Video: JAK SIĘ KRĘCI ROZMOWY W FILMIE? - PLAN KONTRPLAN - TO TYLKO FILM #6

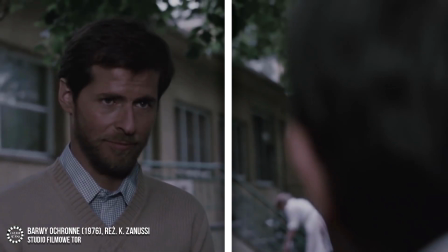257s
I tak w scenie z barw ochronnych bohater grany przez Krzysztofa Garlickiego za każdym razem znajdzie się po lewej stronie,
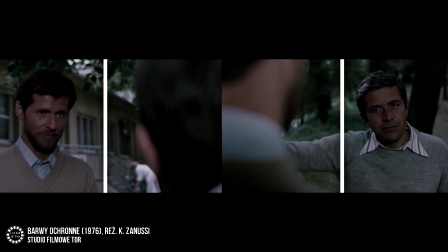264s
a bohater Zbigniewa Zapasiewicza po prawej. I nie ma znaczenia czy oglądamy każdą z tych postaci en face, czy też widzimy tylko kawałek jej głowy i ramienia.
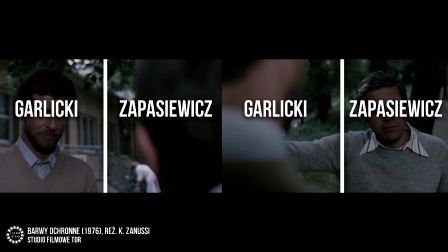273s
Wszystko po to, żeby nasz wzrok nie musiał błądzić po ekranie w poszukiwaniu bohatera i w ramach jednej sceny mógł utożsamiać poszczególne części kadru z konkretnymi obiektami.
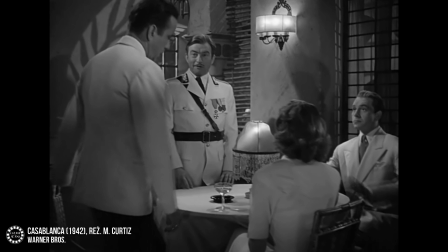289s
To teraz podkręćmy nieco skalę trudności i przeanalizujmy scenę z Casablanki, w której biorą udział nie dwie, a aż cztery postacie.
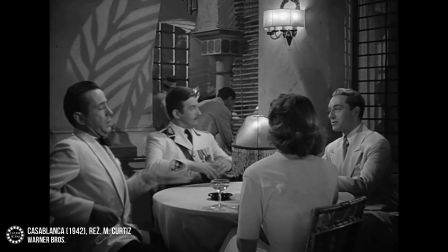299s
Czy i w tym przypadku zasada plan kontr plan zadziała? W ujęciu ustanawiającym widzimy zasiadających do stolika Ricka, Ilse, Laszlo i kapitana Renault.
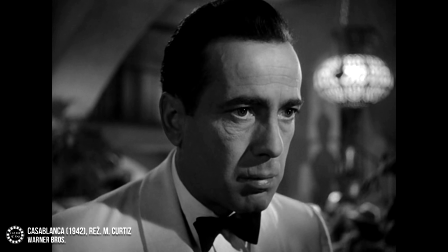308s
Scena ma potężny ładunek emocjonalny, ponieważ są to pierwsze chwile zaraz po tym, gdy Rick rozpoznaje Ilse.
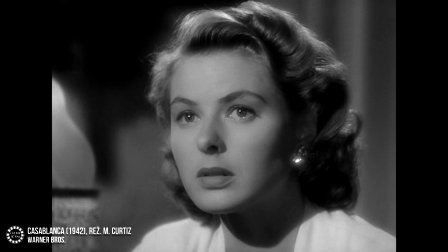315s
Kobietę, z którą niegdyś łączył go płomienny romans, a która przybyła teraz do Casablanki z innym mężczyzną, z Laszlo.
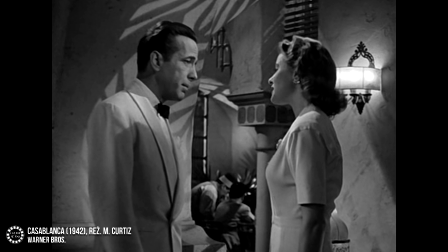323s
Z powodu uczuć i napięć łączących bohaterów w tej scenie kluczowe znaczenie będzie miała relacja Rika i Ilzy.
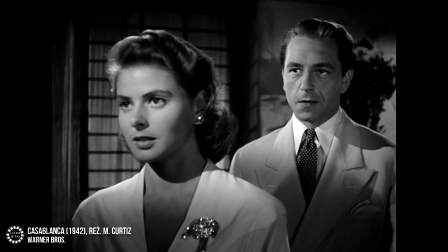330s
Istotny będzie również Laszlo, który w świadomości Rika jest tym, który stoi pomiędzy nim a ukochaną kobietą.
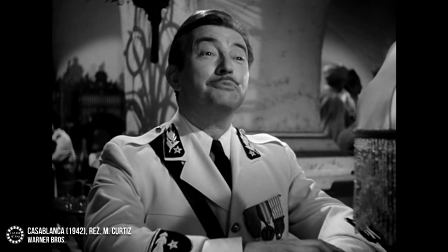338s
Czwarty w tej konfiguracji kapitan Renault jest w tej sytuacji głównie inicjatorem sceny. Tym, który zaprasza wszystkich do stolika. Później odgrywa jednak rolę marginalną.
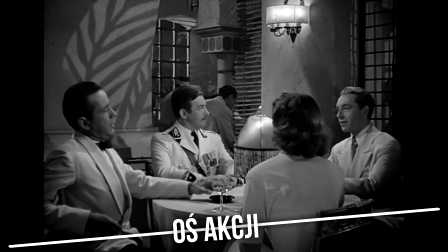348s
Oś akcji w tej scenie znajduje się przed stolikiem, przy którym siedzi czwórka bohaterów.
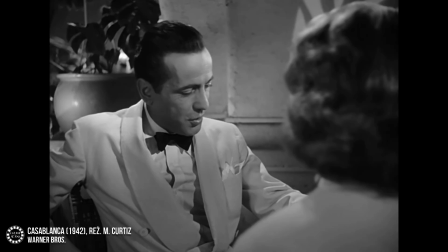353s
Poza pojedynczą wymianą ujęć plan kontr plan pokazującą Ricka i Laszlo oraz kilkoma przebitkami na szerszy plan,
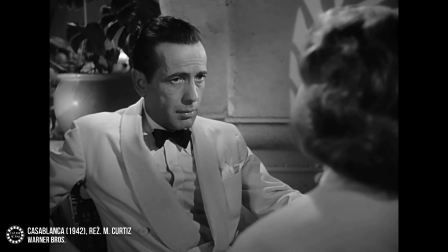361s
w którym widać również kapitana Renault, kamera skupia się przede wszystkim na rozmowie dawnych kochanków, wspominających dzień rozstania.
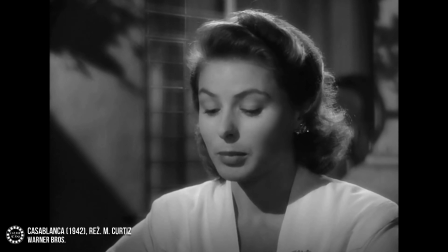369s
I to właśnie oni są pokazywani naprzemiennie.
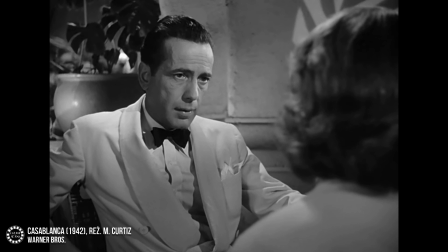372s
Co ciekawe, o ile Rick w każdym z ujęć kadrowany jest w planie średnim z fragmentem ramienia Ilzy po prawej stronie,
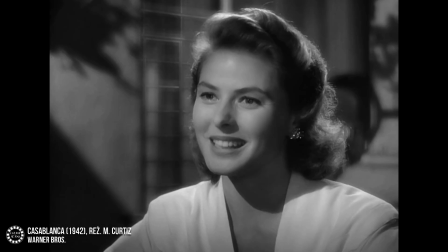380s
to sama Ilza zawsze zostaje pokazana w planie półpełnym, bez zbędnych dodatków.
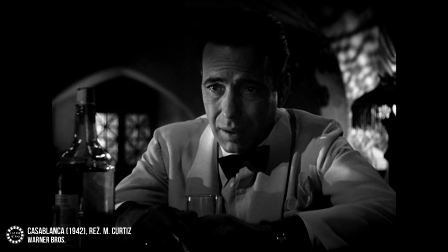385s
Podobnie zresztą zostaje w kadrze zaprezentowany Laszlo. W ten sposób twórcy uwopuklają fakt, że to Rick jest głównym bohaterem Casablanki.
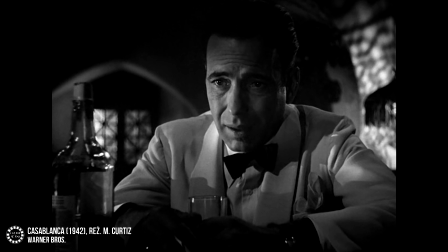394s
Na otaczający świat patrzymy z jego perspektywy i przez pryzmat jego emocji.
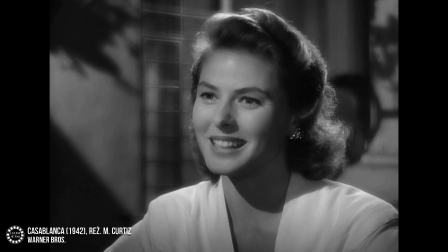399s
I dlatego to Rick za pośrednictwem kamery uważnie przygląda się twarzą Ilzy i Laszlo.
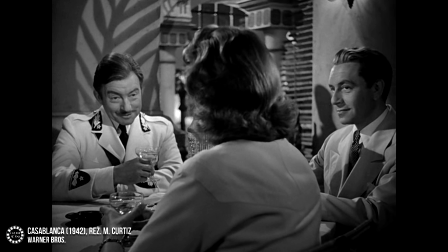405s
Jak widzicie na powyższym przykładzie, plan kontr plan sprawdza się również w scenach zbiorowych.
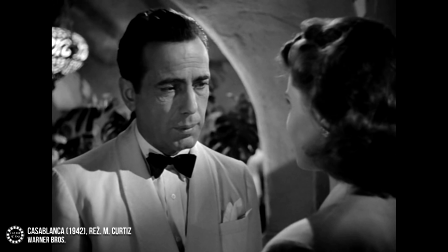411s
Bywa jednak komponowany w bardzo różnorodny sposób, czego dobrą ilustracją jest inna scena z Hasablanki,
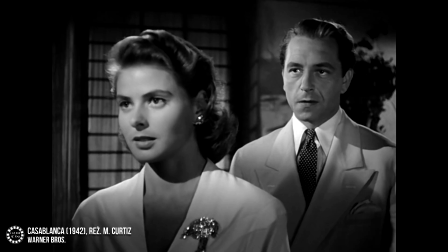417s
w której Rick rozmawia z Ilzą, ale w przeciw ujęciach za Ilzą zawsze widoczny jest jej mąż.
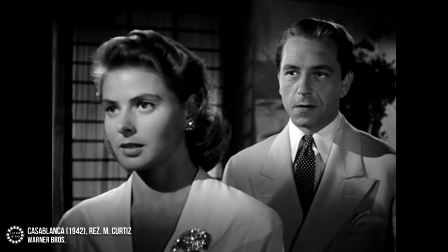423s
Laszlo wygląda niemal jak cień, który nie pozwala Rickowi cieszyć się obecnością ukochanej kobiety.
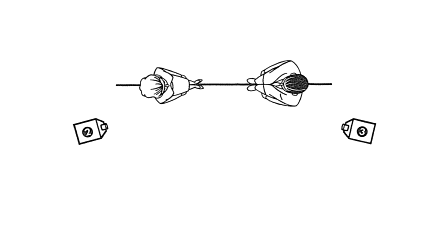430s
Fraza plan kont plan jest do tego stopnia elementarną zasadą montażową, że można ją uznać wręcz za intuicyjną,
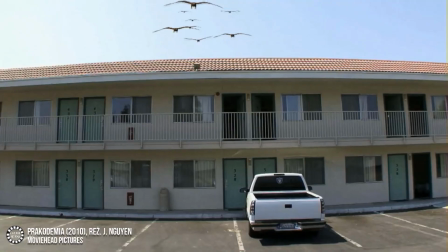438s
co udowadniają najgorsze filmy w historii kina, w których również nie zabrakło tego podstawowego elementu języka filmu.
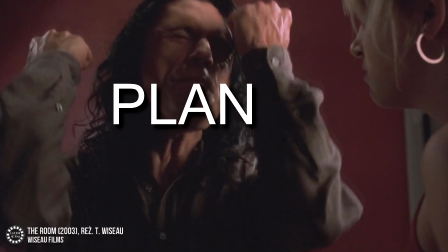445s
Dobrym przykładem jest The Room Tomiego Wiseau. W The Room rozmowy zostały pokazane jak najbardziej poprawnie, wręcz podręcznikowo.
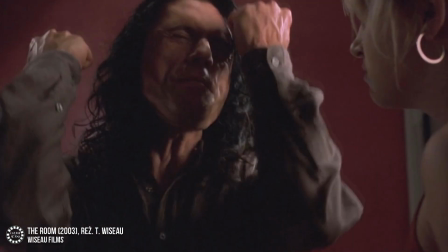452s
Wszystko dlatego, że The Room nie jest złym filmem z powodu niedostatków technicznych, ale z powodu kuriozalnego scenariusza, gry aktorskiej i, delikatnie mówiąc, nietrafnych wyborów twórczych.
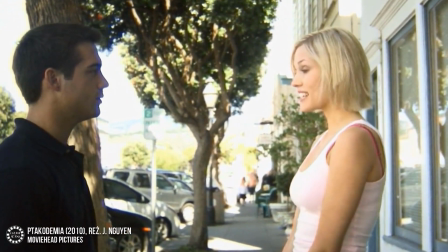468s
Podobnie sprawa ma się z ptakodemią Jamesa Wena. Pomimo iż wszystko w tym filmie jest nieudane, od dźwięku przez montaż aż do źle wypoziomowanej kamery,
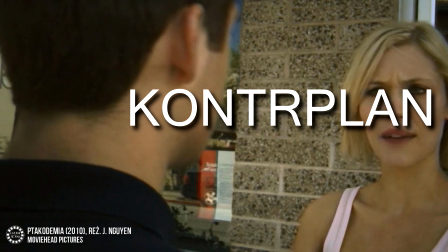478s
to sama fraza plan kontr plan jest zastosowana poprawnie.
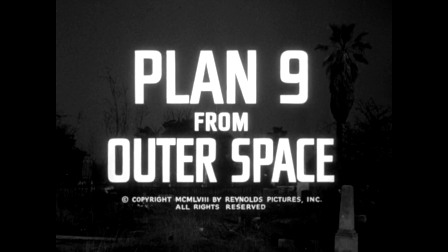482s
W takim razie cofnijmy się w czasie, a konkretnie do 1959 roku,
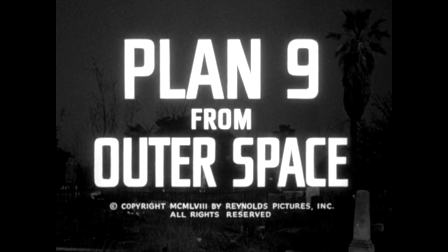488s
w którym światło dzienne ujrzał plan 9 z kosmosu w reżyserii Eda Wooda.
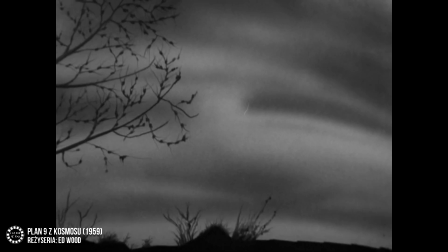492s
Tutaj sprawa z planem kontrplanem ma się nieco gorzej.
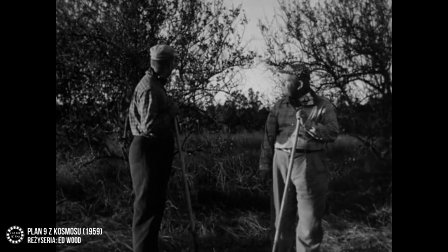496s
W filmie pojawia się np. scena rozmowy dwóch grabarzy, która w całości została sfilmowana pod kątem 90 stopni.